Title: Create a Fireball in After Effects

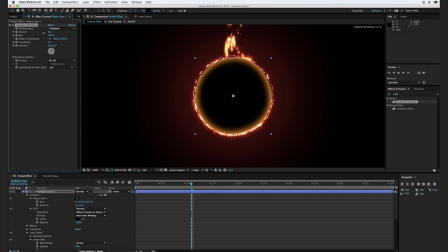987s
And I'm going to turn down the amount to maybe about 10, turn down the size for about 50, and turn up the complexity to about 3. Cool.
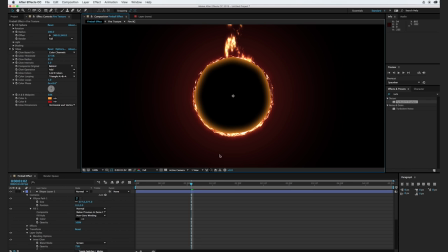1002s
So there's just a little bit of warping, so it's not perfectly round. And I'm going to go ahead and pre-compose this.
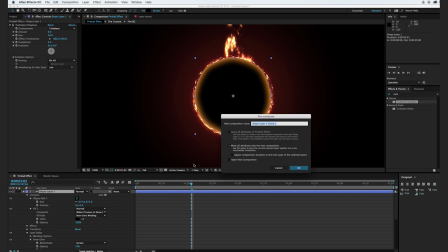1009s
So just hit Shift Command C. We'll call this circle and hit OK.
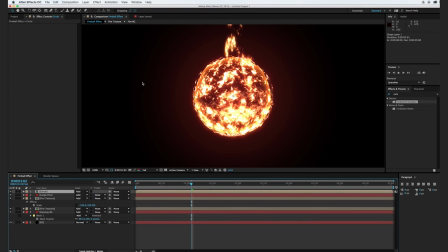1015s
All right, so I'm going to change the transfer mode to add. And using our pin tool here, I'm going to kind of cut it in half. But instead of doing completely horizontal, I'll kind of make it at an angle here.
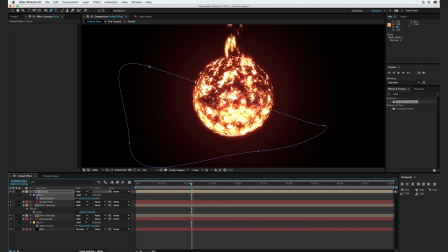1028s
And we'll feather out the edge here to where there's just a little bit of a light edge peeking through here. And if we zoom out, we can see that our edge is a little more defined.
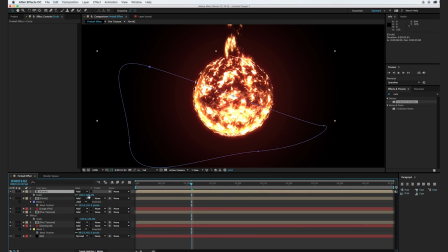1042s
And I'm actually going to duplicate this circle, and I'll scale down an inner circle here. And with the inner circle, I'm actually going to add in a fast blur effect. And we'll just blur it out just to add in a little bit more to this fiery core in the middle.
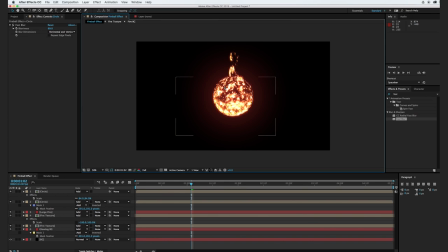1062s
Okay, so one thing you may notice is that there's kind of a disconnect in our design here from the tall flames to the core here, and we kind of want to make this transition a little more smooth. So to do that, we're actually going to create a new solid, and we're going to call this solid
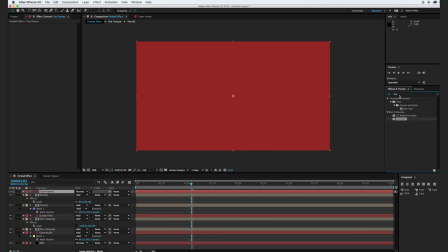1080s
top flames and hit OK. And we're going to add in our handy dandy fire by rocket stock effect.
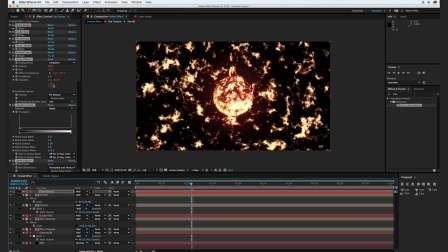1088s
So let's set our transfer mode to add, and we'll turn down the fractal size.
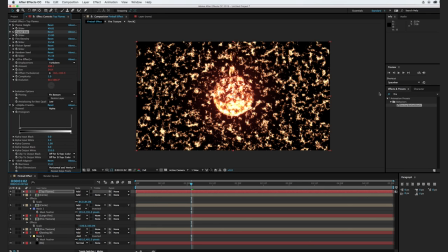1099s
So we're at about 15 there. And we're going to apply the CC sphere effect one more time.
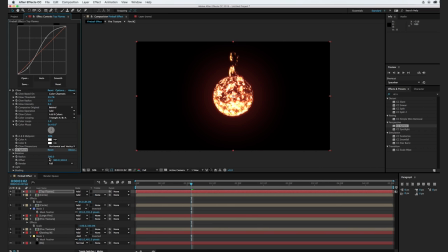1110s
And the sphere, although you can't see it, it's right there. And we're going to turn up our ambient shading to 100. And we're actually going to use one of my favorite effects.
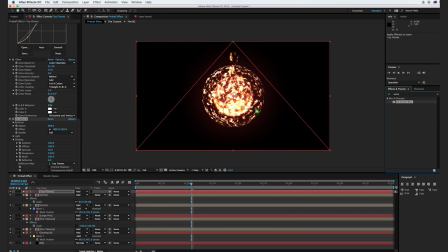1126s
It's the vector blur, and we're going to apply the vector blur to our top fire here, and we're going to turn it up to just about maybe right about 7.
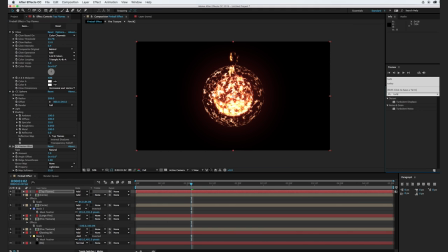1143s
And the last thing we want to do is apply the turbulent displace effect to our layer here, and we can kind of increase this just a little bit, and this warping is okay, don't worry about it. And we'll turn up the complexity and turn down the size.
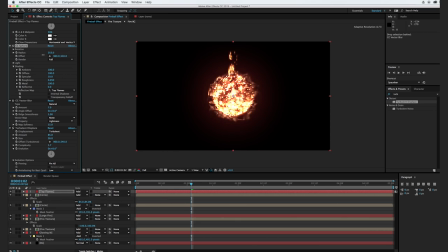1165s
Okay, cool. And we'll go ahead and turn down the radius to where it's just kind of peeking over the edges of our flame here. And I'm gonna hit Command Shift C to pre-compose, and we'll call this top fire again and hit OK.
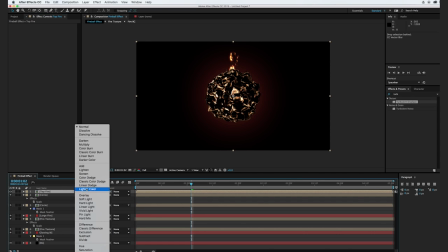1180s
And we'll set our transfer mode to add,
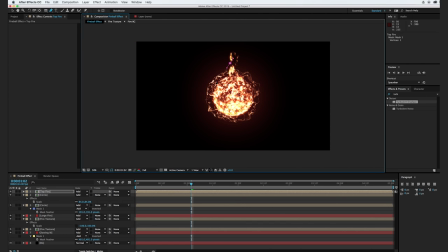1184s
and use the pin tool to kind of cut out the areas where our fire effect should be. We'll kind of adjust the edges here and feather it out just a hair.
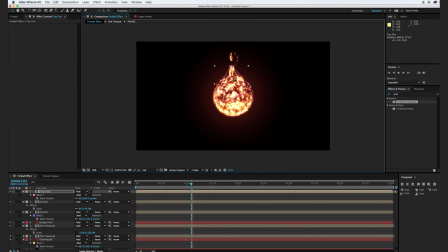1200s
And we kind of want to put it right in this blending mode, or blending area rather, right in between our top fire and our middle fire. There we go. So now there's this more smooth transition into the top fire.
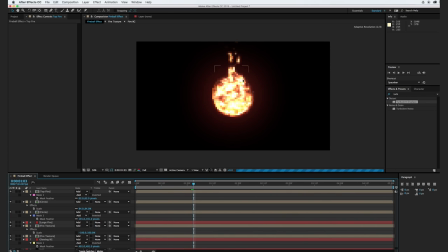1216s
So we kind of scrub through, we can see that there's a little more motivation to having the top fire flame up so high.
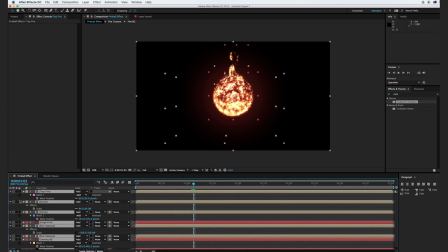1224s
All right, so the next thing we're gonna do is actually create the heat displacement.